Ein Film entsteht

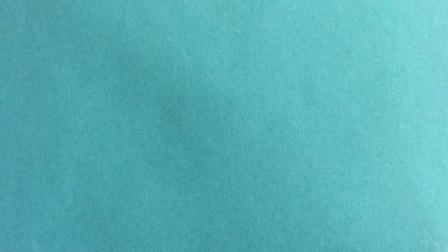(0:02)
Also zusammen. Ich erkläre euch, was es braucht, dass ein Film entsteht. Wenn ich euch jetzt frage, was braucht es, dass ein Film entsteht, kommt euch als erstes wahrscheinlich eine Kamera in den Sinn.
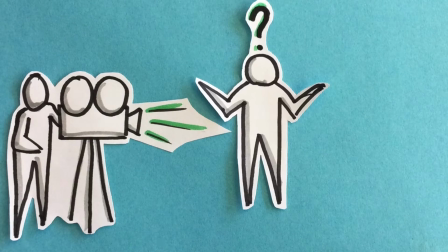(0:14)
Doch wie können sich Dinge in Filmen bewegen? Was braucht es, dass ein Film lebendig wirkt?
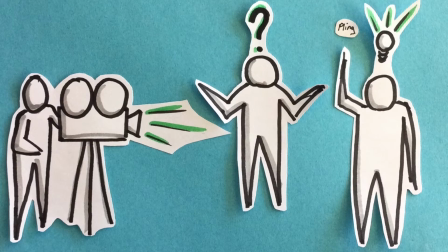(0:19)
Diese beiden Dinge erkläre ich euch in diesem Video. Glaubt ihr mir, dass ein Film aus Bildern besteht? Ob ihr mir das glaubt oder nicht, es stimmt. Ein Film besteht also aus ganz vielen Bildern pro Sekunde. Genauer gesagt, es sind das etwa 22. Als Beweis habe ich euch ein Daumenkino vorbereitet.
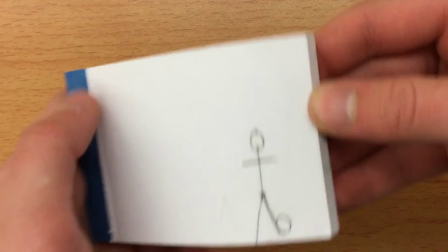Nun zum zweiten Punkt. Dass ein Film lebendig wirkt, braucht es Perspektiven und Kameraeinstellungen. Mit Kameraeinstellungen meine ich jetzt nicht das Einstellungsmenü, sondern wie gefilmt wird. Also starten wir jetzt mal mit den Perspektiven.
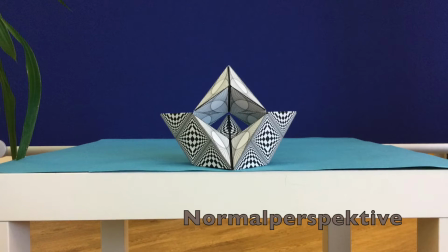(1:02)
Bei der Normalperspektive wird ganz normal gefilmt, also etwa auf Augenhöhe.
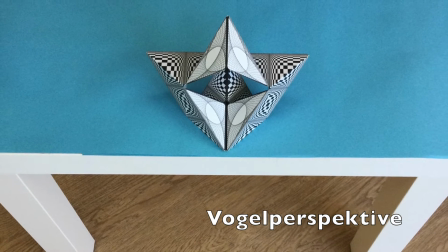(1:10)
Bei der Vogelperspektive wird von oben gefilmt. Dabei wirkt das Objekt klein und schwach.
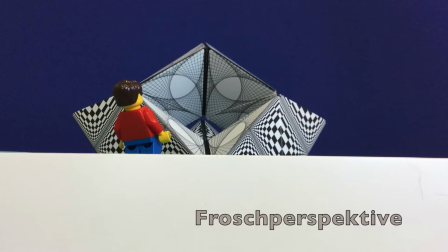(1:17)
Bei der Froschperspektive wird von unten gefilmt. Dabei wirkt das Objekt groß und bedrohlich.
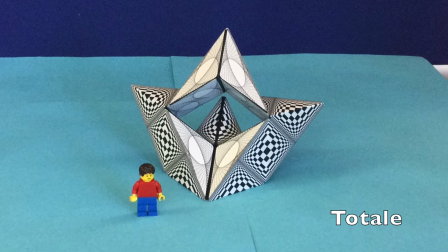(1:24)
Und nun zu den Kameraeinstellungen. Bei der totalen sieht man das Objekt mit Umgebung.
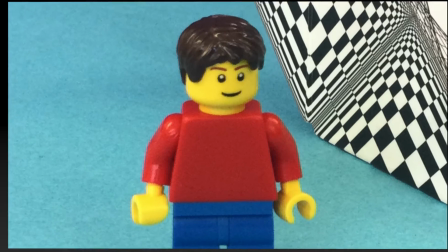(1:32)
Sie ist einen guten Einstieg in eine Szene. Die Halbtotale verschafft einem einen guten Überblick.
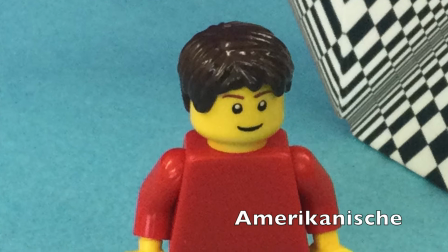(1:40)
Die amerikanische stammt aus den Westernfilmen.
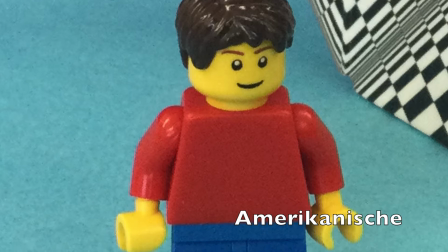(1:44)
Man sieht die Person bis zu den Oberschenkeln, sodass man halt den Revolver sieht.
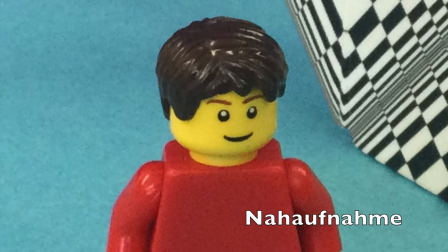(1:50)
Bei der Aufnahme sieht man eine Person bis zu den Hüften. Sie bietet einem eine angenehme Nähe zu der Person.
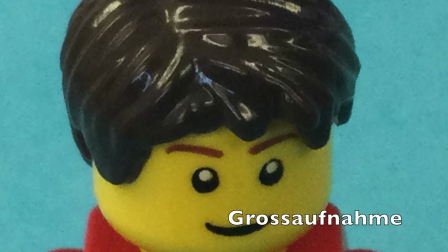(1:58)
Bei einer Großaufnahme wird das Gesicht hervorgehoben. Emotionen werden dabei speziell gezeigt.
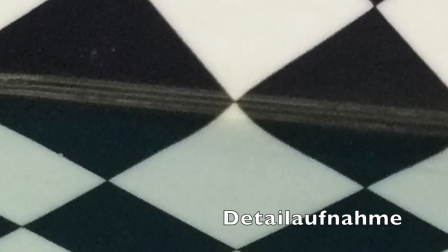(2:07)
Und zum Schluss die Detailaufnahme. Bei der Detailaufnahme wird ein Objekt sehr genau gezeigt.
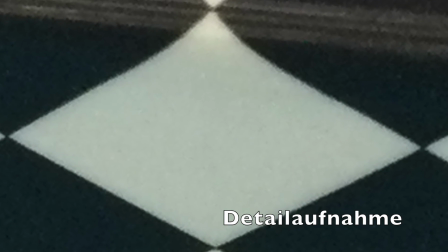(2:15)
Dabei sieht man zum Beispiel nur die Augen. So, das wär's mit meinem Lernfilm. Ich hoffe, er hat euch gefallen und geholfen.